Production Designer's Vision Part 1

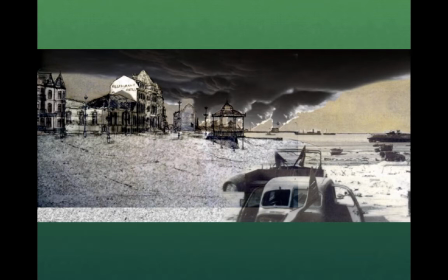So you can see how she draws a little, and then she collages photos in to let the art team figure out what to build in the set deck development.
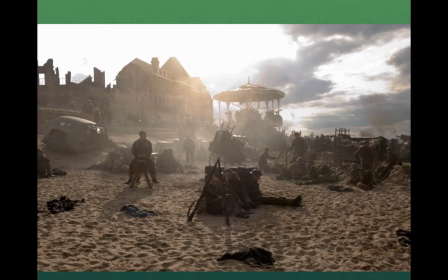And this is what they came up with. they came up with a circus kind of on the beach. It's an amusement park that's fallen disrepair, and this is where the soldiers have to retreat and get on the boats and flee Europe.
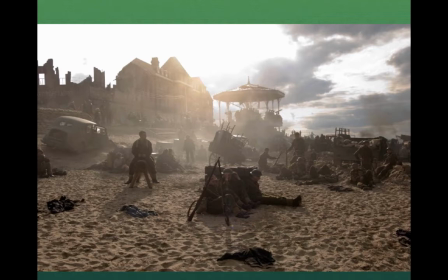But it's a nice background to show that the amusement park is gutted and now become a refuge for wounded soldiers. And you can see how her drawings have come to life here with the build, the car.
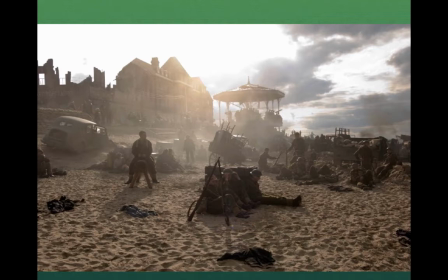You can see in the upper left, everything is situated a little differently. The set decoration decided to position it differently for the blocking of the soldiers,
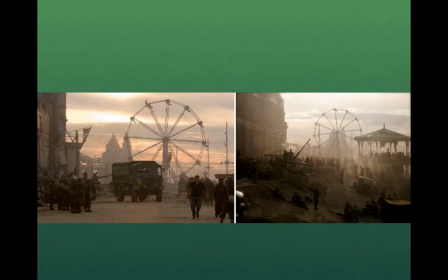but it's still her design, as is this part here. We can see that Ferris wheel in the background. It's a wonderful picture of past amusement and present despair. The grim, dark green soldiers against that light, almost effervescent, almost disappearing Ferris wheel.
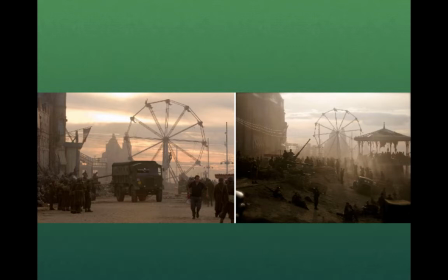It's a wonderful image, a wonderful production design image.
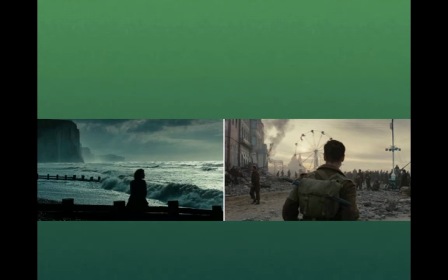and here at the beach we can see the silhouette against this need to just leave everything behind and that lonely soldier looking on to the Ferris wheel in the background. It's a wonderful, I don't know if the movie really worked as a story, but her production design was excellent.
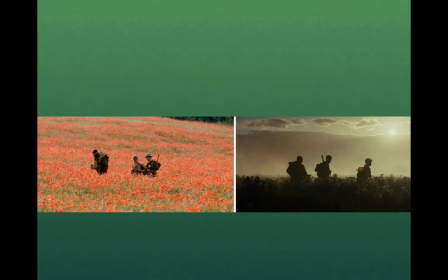Here she has the soldiers walking against the tulips here and it's just, what a scene. We've got these death figures against the abundance of orange life, and then we've got the silhouettes in the next panel.
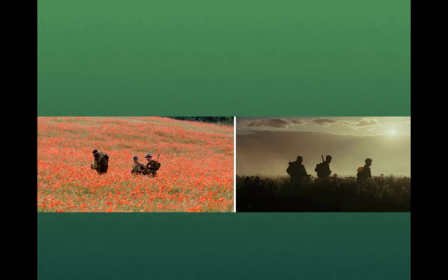So she balances this conflict between rioting nature and explosive humanity,
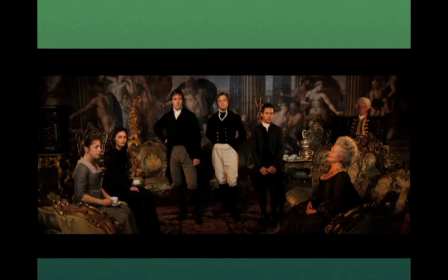destructive humanity. Pictures that followed after that, it was actually a series she did for BBC, it was Pride and Prejudice, Jane Austen's Pride and Prejudice. Look at how she captures immediately the upper class nature and
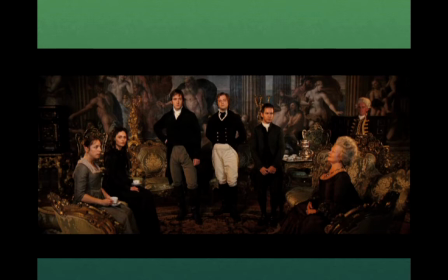the division between Jane Austen's characters who are teachers and nannies and the middle class people trying to become upper class or helping the upper class and trying to fit in and are ambitious and probably more intellectual.
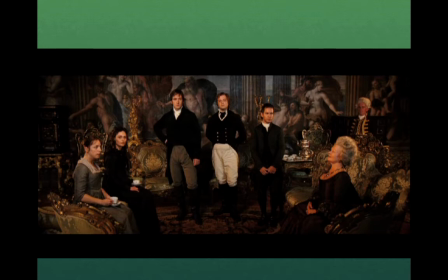But the inherited kingdom of wealth is well established here with the background painting, mural on the wall, this Italianate, Renaissance, Michelangelesque figures of heroic figures on the wall.
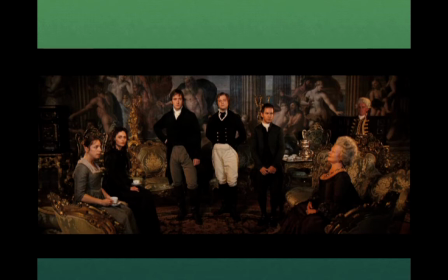It's a heroic painting with these columnar Corinthian posts in the background, and the servants dressed like elegant soldiers, and of course the men with their cutaway coats, and the very proud grand dame sitting to the right,
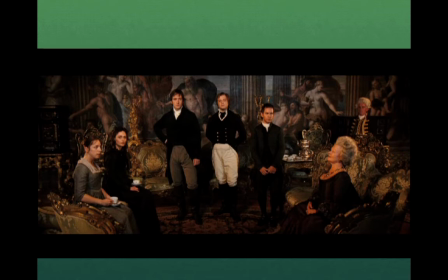and of course the tutors and nannies sitting in their more drab clothing to the left.
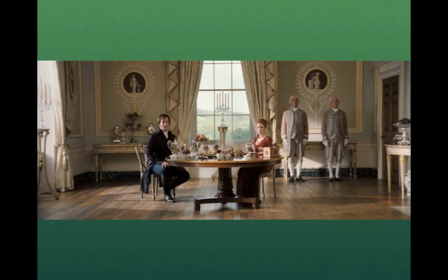and here in Pride and Prejudice she gives us a example of the austere pristine element of the upper class where the servants are standing to the right almost as if they were
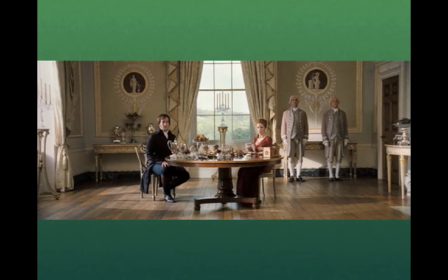figurines that we would have on one of the tables or we might see one of the around portraits in the back. It is so that people, the underclass, lower class are just objects in these people's lives who are sitting at the table here, and it's very, very balanced.
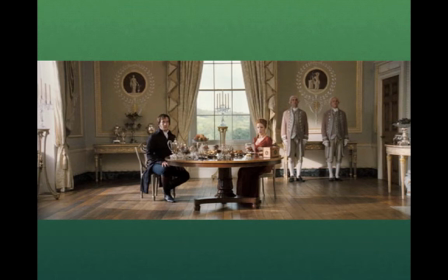This is the rational world. This is the enlightenment world of England so that even the art in the background is balanced. We have the woman on one side. We have the man on the other side. We have at the table, they're balanced. Everything seems to be clean and balanced as if there were no passions to interfere.